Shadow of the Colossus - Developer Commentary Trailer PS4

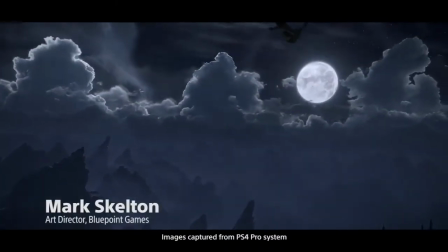[0:11]
Hi, my name is Mark Skelton. I am the art director here at Bluepoint and was the art director on Shadow of the Colossus.
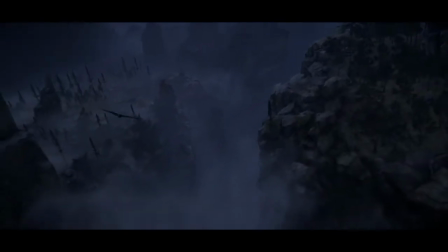[0:17]
My name is Mark Athrush. I'm co-founder and president of Bluepoint Games. And I'm Peter Dalton, the technical director here at Bluepoint Games.
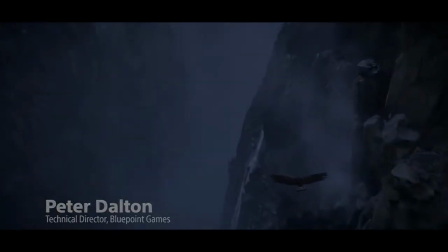[0:24]
And here we're going to take a look at the very beginning of the game.
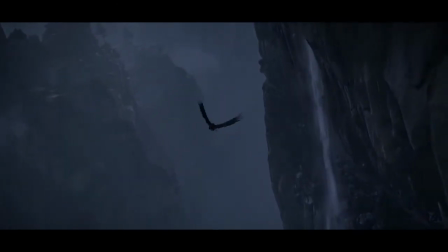[0:27]
So, this opening shot, one of the things I wanted to do was make sure that Moon kind of handed off to the bird.
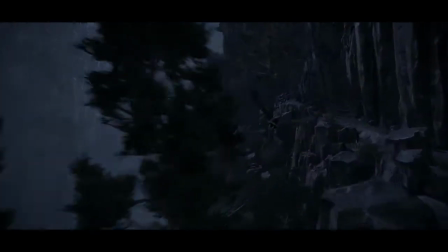[0:34]
That was kind of a conscious choice of a handoff.
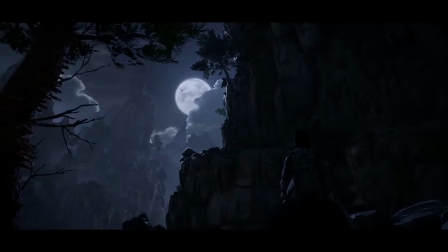[0:39]
I guess the bigger overall thing for this was we definitely wanted to encapsulate the original's
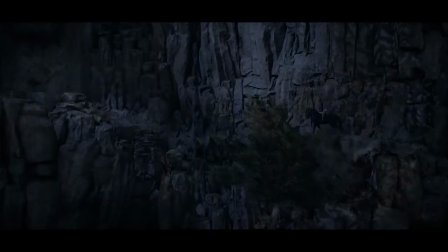[0:46]
kind of hero's journey and what he had to go through to get to the Forbidden Lands.
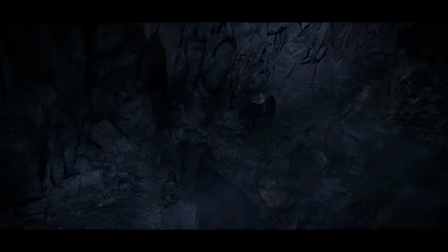[0:54]
I think some of the things that you're seeing here is, you know, the environments are completely, the hillside completely remade from scratch.
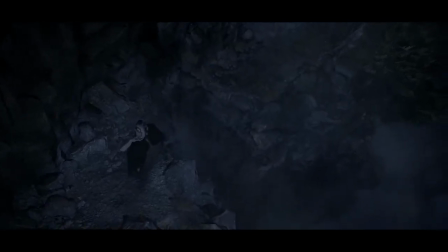[1:03]
Basically taking the original as a template and adding on top of it.
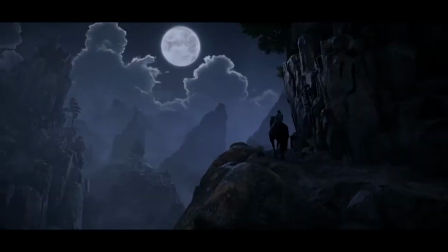[1:10]
Yeah, we worried a lot about, on the visual side, scale,
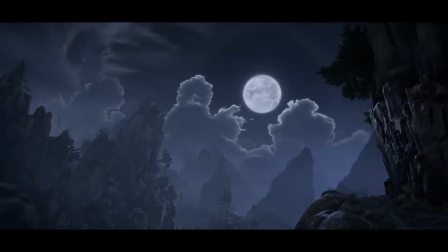[1:14]
like trying to get the scale of things correct so that you feel like when you're moving around you realize just the large,
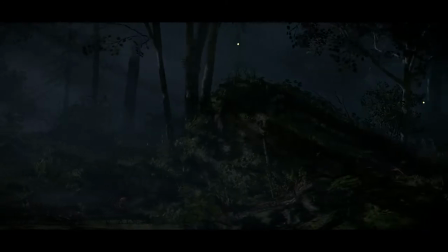[1:23]
the vastness of what this environment that you're moving through.
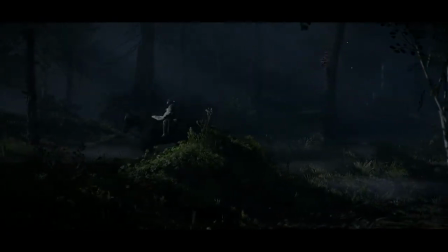[1:28]
Yeah, the thing that you're seeing is everything's been reanimated from the original to improve the fidelity of the animations.
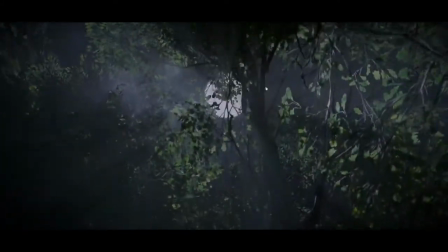[1:38]
Here's a good example where we added a decent amount of detail that was just not present in the original.
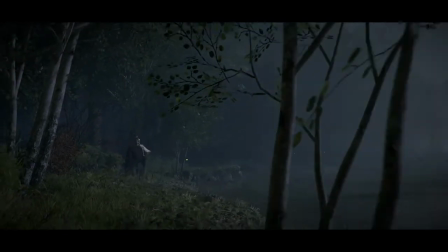[1:44]
Potions of the environment that they're just not technically capable of doing in the original game on the PS2, like having foliage move with the wind,
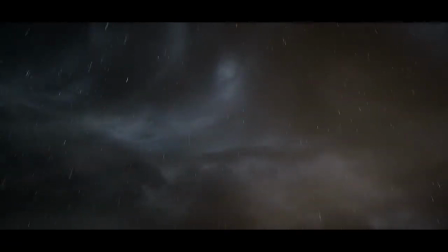[1:53]
leaves of tree moves realistically, aggro's footsteps will displace grass, same as Wanda.
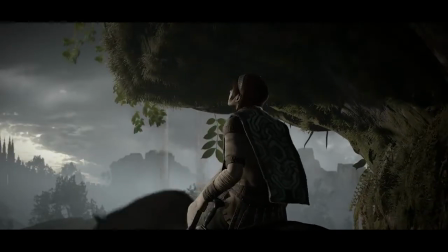[2:01]
This was a fun shot, like going through all the detail, making sure that the water ripples and we have rain.
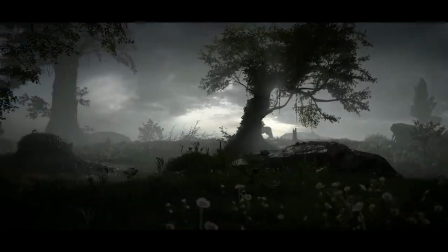[2:09]
Yeah, this in the original was basically just Wanda riding along a flat plain with maybe a couple bushes here.
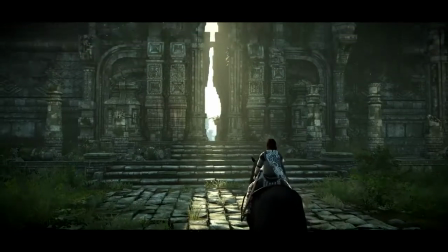[2:16]
What I like is you can start to see some of the lighting improvements and stuff that have really
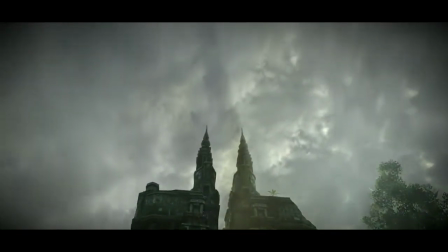[2:21]
kicked this game off and get it going in the right direction.
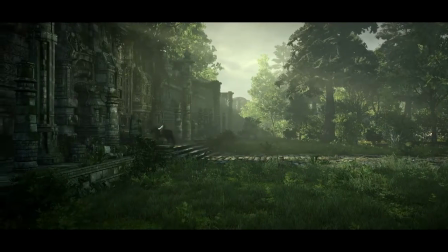[2:28]
And this is the finally opening going into the actual Forbidden Lands now.
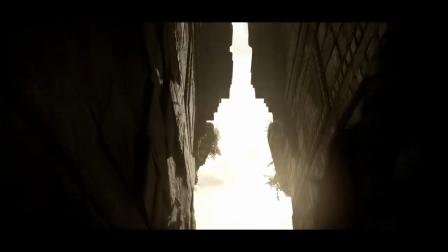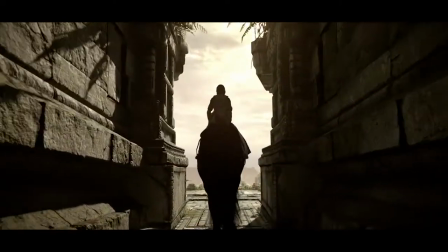[2:40]
Yeah, all new physics system handling the aggro's poncho and horsetail physics.
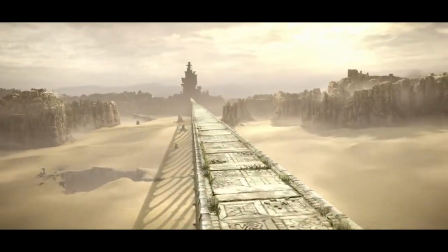[2:52]
I like this shot here,
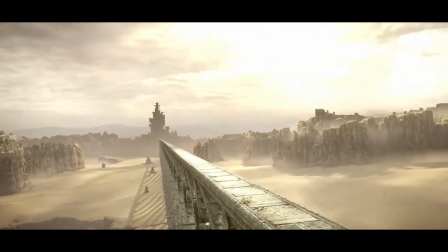[2:54]
it gives you that first sense of scale of just how massive the world is going to be with looking at just a small corner of it.
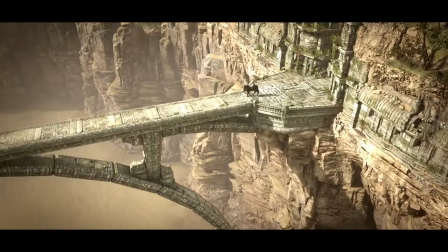[3:05]
And there was also a large, as far as visually,
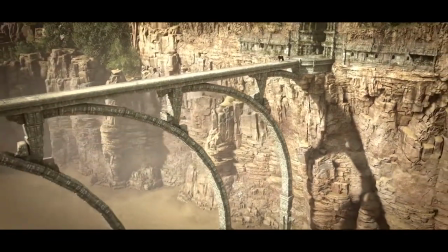[3:08]
a color handoff from kind of the darker blue green to this more warm inviting
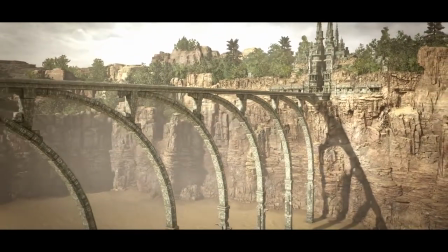[3:15]
sun and yeah the sky was a big consideration too
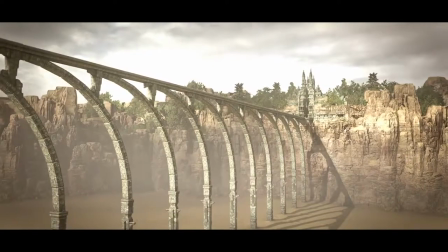[3:23]
obviously in the original one they had a very kind of punchy hole like punched holes and
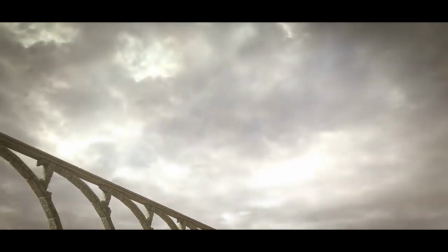[3:32]
in clouds sky big overcast with bright spots we wanted to make sure that we brought that back in to this version as well.
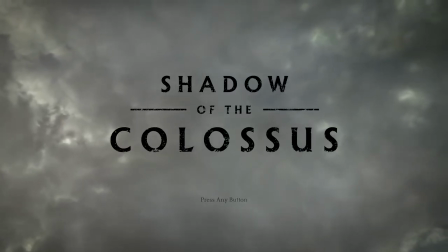[3:43]
And here we are finally on the title screen. So obviously this was just a small teaser, the opening of the game.
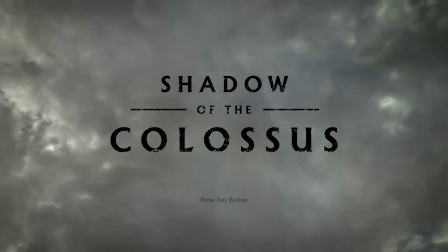[3:49]
We hope you get to enjoy the full game when it comes out in February 2018.